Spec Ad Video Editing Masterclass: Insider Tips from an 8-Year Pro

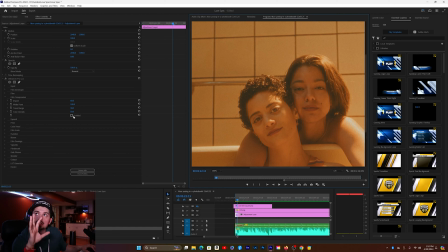This I feel like really was what separates this plugin, the Enhancer, from like regular plugins, because it makes it not look cheesy and it makes it look legit just by this simple click.
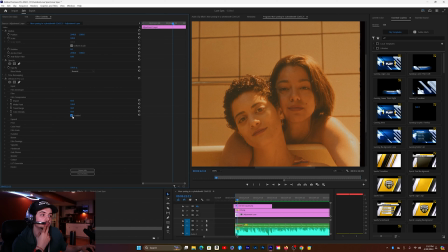Watch the highlights really quick. You boom. It compresses it exactly how film compresses it. And this right here, especially if you're like outdoors, really, in my opinion,
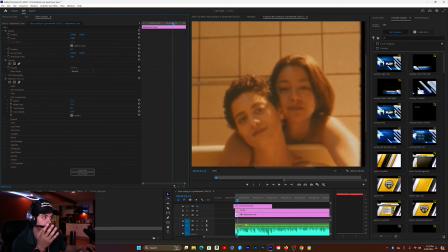is what takes this to be believable as like a film simulation.
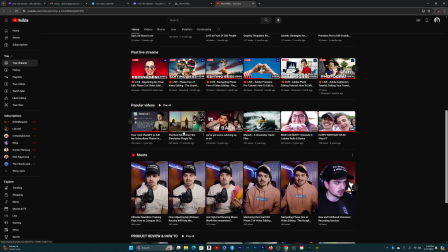I made a full video on the plugin Enhancer right here. If you have not checked it out already, it's on my channel.
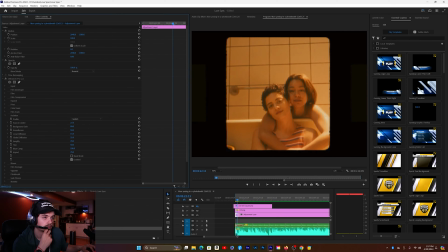I ended up utilizing it basically for the full color grade for each individual clips and each individual couple, like a look,
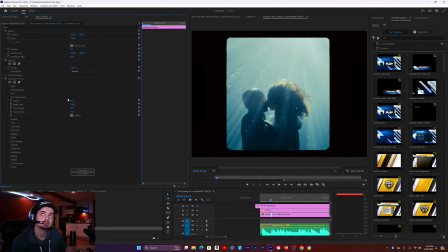not taking it too far, but just enough to kind of also bring them all together one final time,
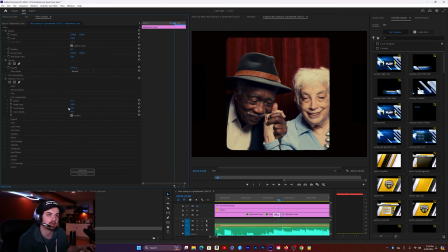or to really feel like they're not stock footage, they're not foreign, they were shot all together on the same cameras for the same project and things like that.
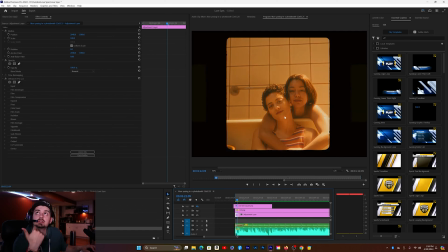It's not shot in a log format. The best you can do is like something like this, right? You don't want to, you can't over tweak it because then you can damage the footage.
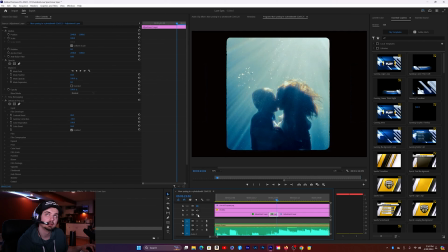But yeah, I love before after, and it works so well.
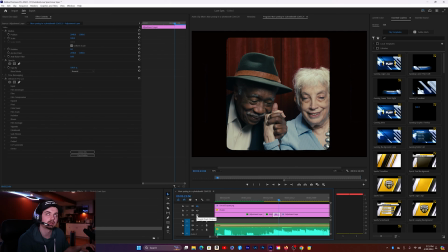I think, all right, where we start with it, we started here and we brought it to here. See, there's a difference from at least from a certain point from where it started to where we're bringing it. So yeah, I like that a lot. I like where that is. Before, after.
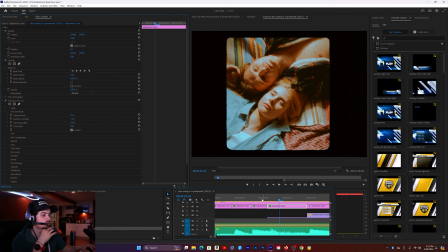So not huge difference, but enough.
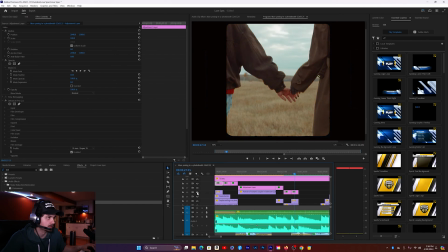See, I knew it. I knew it was gonna look good. With it, without it, with it, without it, with it.
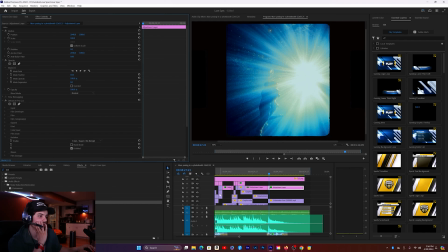It looks so sick. Alright, I think that's cool. Before, after. Yeah, that looks so sick. Okay, but I think the color grading is basically done. And then for transitions, I just did very basic film burns, so I didn't want to do too much,
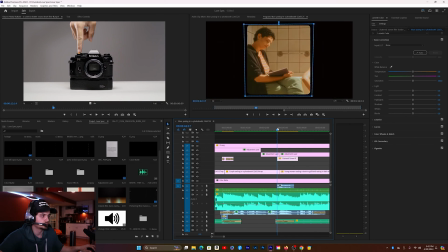and we already kind of framed it up to be in that kind of filmic world already,
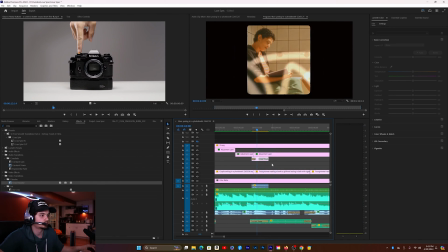so that's all I kind of added to when it comes to transitions after I finished the color grading and things like that. For the graphics, basically I just stuck to captions.
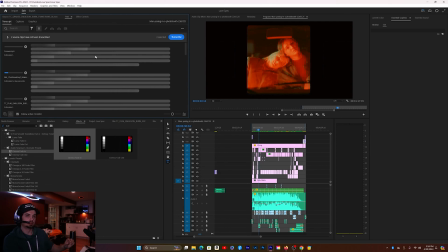Basically all you do to do this is to create a transcript with the overall kind of voiceover that you have in an edit,
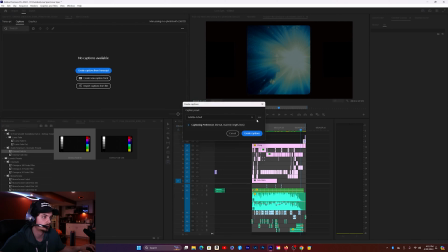then turn that transcript into captions, and then just physically just personalize it in the way you want it to look.
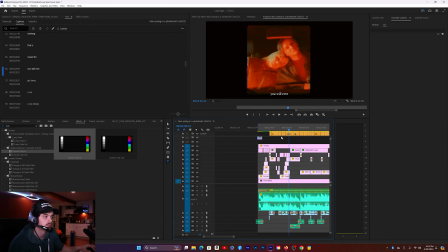I ended up just going with basic white captions just to give it that little extra piece of, it just was another thing that I felt like added to the video.
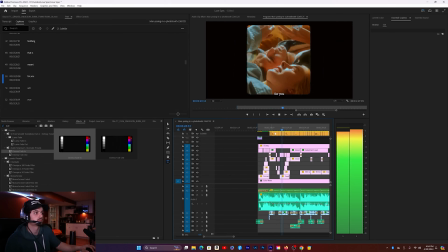But I could have simply just stopped here and not added the graphics as well.
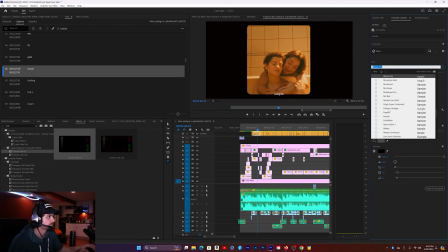But I do like the graphics, helps emphasize the voiceover and the narration a little bit more. But I didn't really do too much. That was the end of phase 3.
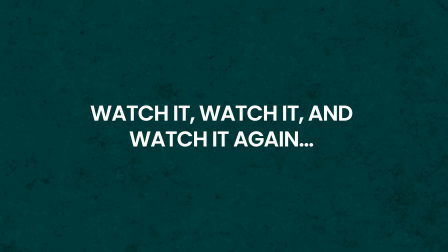After all that, phase 1, phase 2, phase 3, we have completed the spec ad. That was it. After phase 3, I just kind of watch it at least like 100 times. Not 100 times. I watch it a good like 5 to 10 times just to make sure if I need to do a little tweaks here and there, if there's hiccups, if I missed something and stuff like that. Yeah, I'm very happy with how it came out. It was really dope. But yeah, thank you everyone that kind of followed me along throughout the 4 streams to get this done. But I will always make this kind of main feed video, YouTube video, to kind of recap the whole thing. I just want want to say this again, and especially if this is the first video that you've watched, this series is meant to showcase my full editing process when it comes to editing videos.